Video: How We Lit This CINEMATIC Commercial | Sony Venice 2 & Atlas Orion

So now I want to break down a couple frames from this spot and discuss how we use practical lighting as our primary light source.
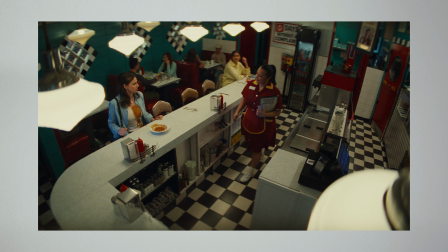256s
So we'll start with this shot here. It is our wide and really allows us to see the majority of the lighting that we are using in the space.
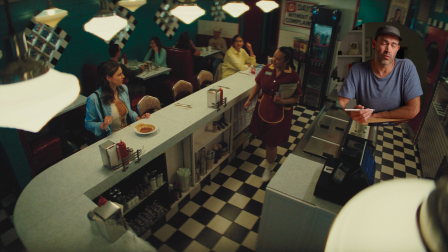263s
Before we even started, we dropped rags outside all the windows of the space. So in terms of what we're working with here, this was the general sort of shape. We had a door here, and then this is all windows.
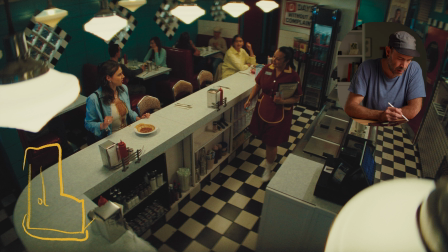278s
We have our talent here, and the bar is here, and we have some windows here. And so we dropped a tent outside here, and we also tented this whole area here, and we had a rag inside here to block any light coming in through the door.
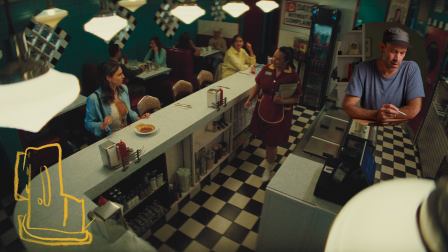297s
So we had the space completely put into darkness before we started. Now, before we get into any more specifics, let's talk about how we got the camera into this position. As I mentioned before, we are shooting with the Venice 2, and we have that on top of a Peewee dolly.
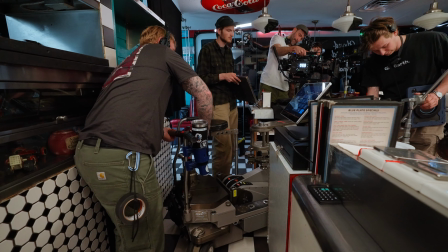314s
I had never used a dolly before. I was recommended that it might actually speed up our workflow, and it surely did.
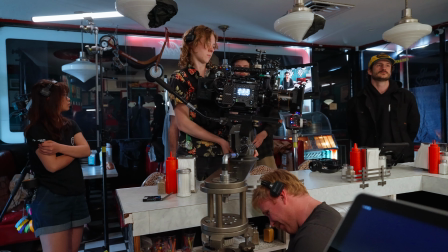321s
Working over top of the counter with sticks would be kind of a nightmare,
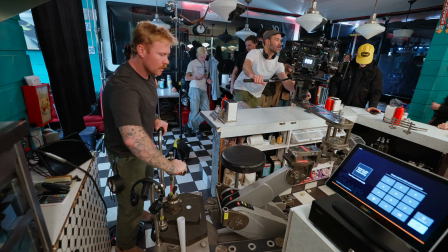325s
and there was a handful of positions we needed to be able to raise the camera up and down into fairly quickly.
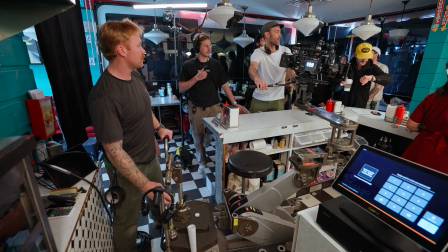330s
And so this just meant that we could drive the camera into position, raise and lower the head where it needed to be, kind of float it over top of the counter.
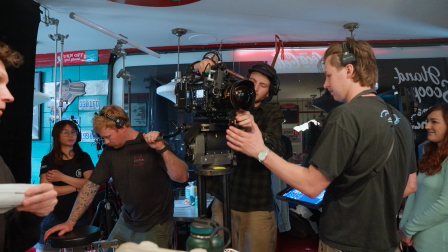338s
And so that's what we're using here. We have a riser on it as well, just to get the camera as close to the ceiling as possible and tilted down.
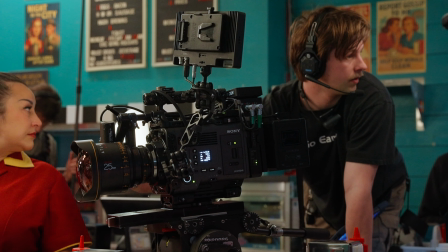345s
We're on the 25mm, ISO 3200.
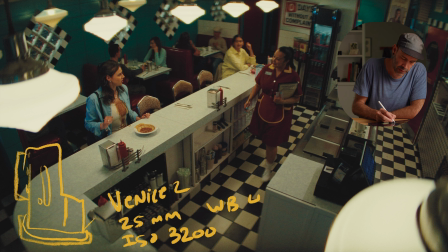352s
Our white balance is 4300 Kelvin. So that's our base setup that we're working with. We were able to get some of these cool foreground lights, create some leading lines into our subject, and just have a frame that makes her look small within the space.
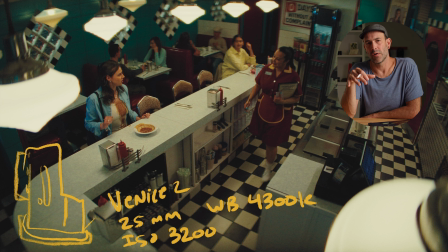370s
That was a real important consideration as we cut between different angles.
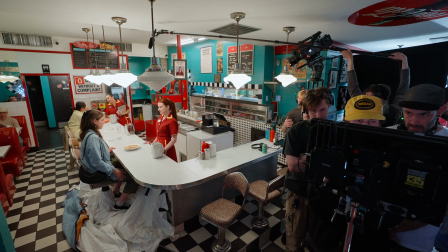375s
Anytime we showed our victim of this abuse, we're higher up looking down on her, making her look small.
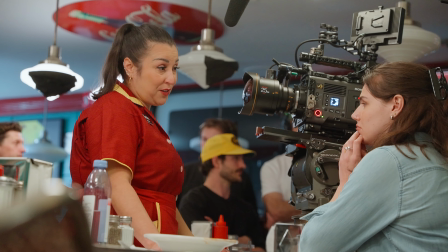383s
Anytime we're showing the perpetrators, we're low looking up at them.
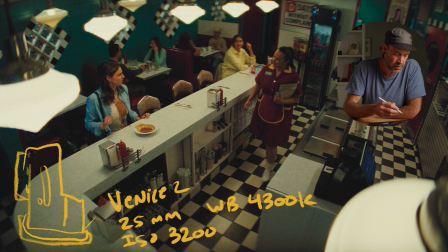387s
Within each of the lighting fixtures, we replace that with our own lights. So we just put a controllable bulb in all of these. I don't remember what bulb that was, but basically all of these lights had controllable bulbs inside them.
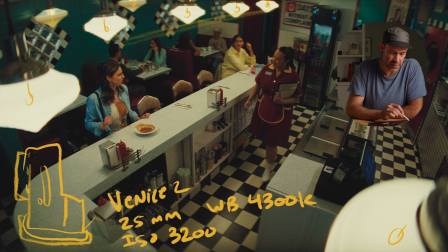406s
This first set here of 4 closest to the talent, those were all at one level of intensity. We dropped this one here into another level of intensity, probably 5% lower. And then this one closest to camera here was probably another 5% lower in intensity.
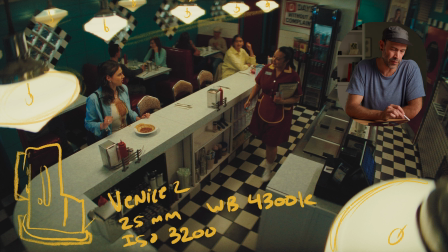424s
And that was just to help draw attention to our talent. The ones over top of the booths back here, those ones were all set lower, again, to try to focus that attention on our main scene so you didn't have any questions of where you were looking.
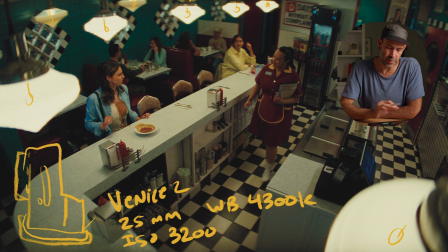438s
With this overhead lighting setup, if we just threw these lights in here alone, we would just be getting light going everywhere. We wouldn't have very much shape on our subject. So what we ended up doing is we came in behind these lights, and in this space,
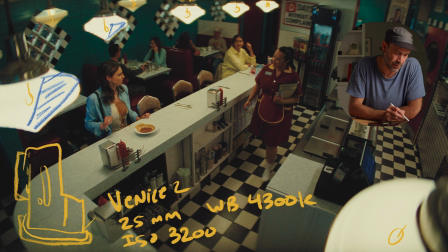453s
on the back side of this light, the back side of this light, the back side of this light, and I think we may have even put some here on the back side of that light, we put black wrap.
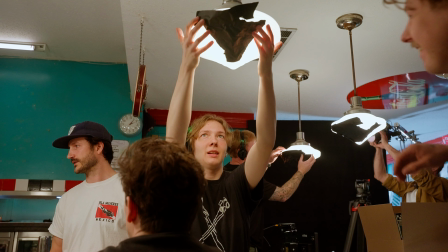465s
And what this did is it allowed us to see the light to camera.
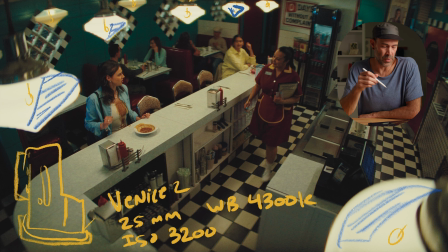470s
Everything was illuminated, but we controlled where that spill was going. So we didn't have any light falling directly on our talent here. We wanted to create that shape on her face, that little bit of darkness.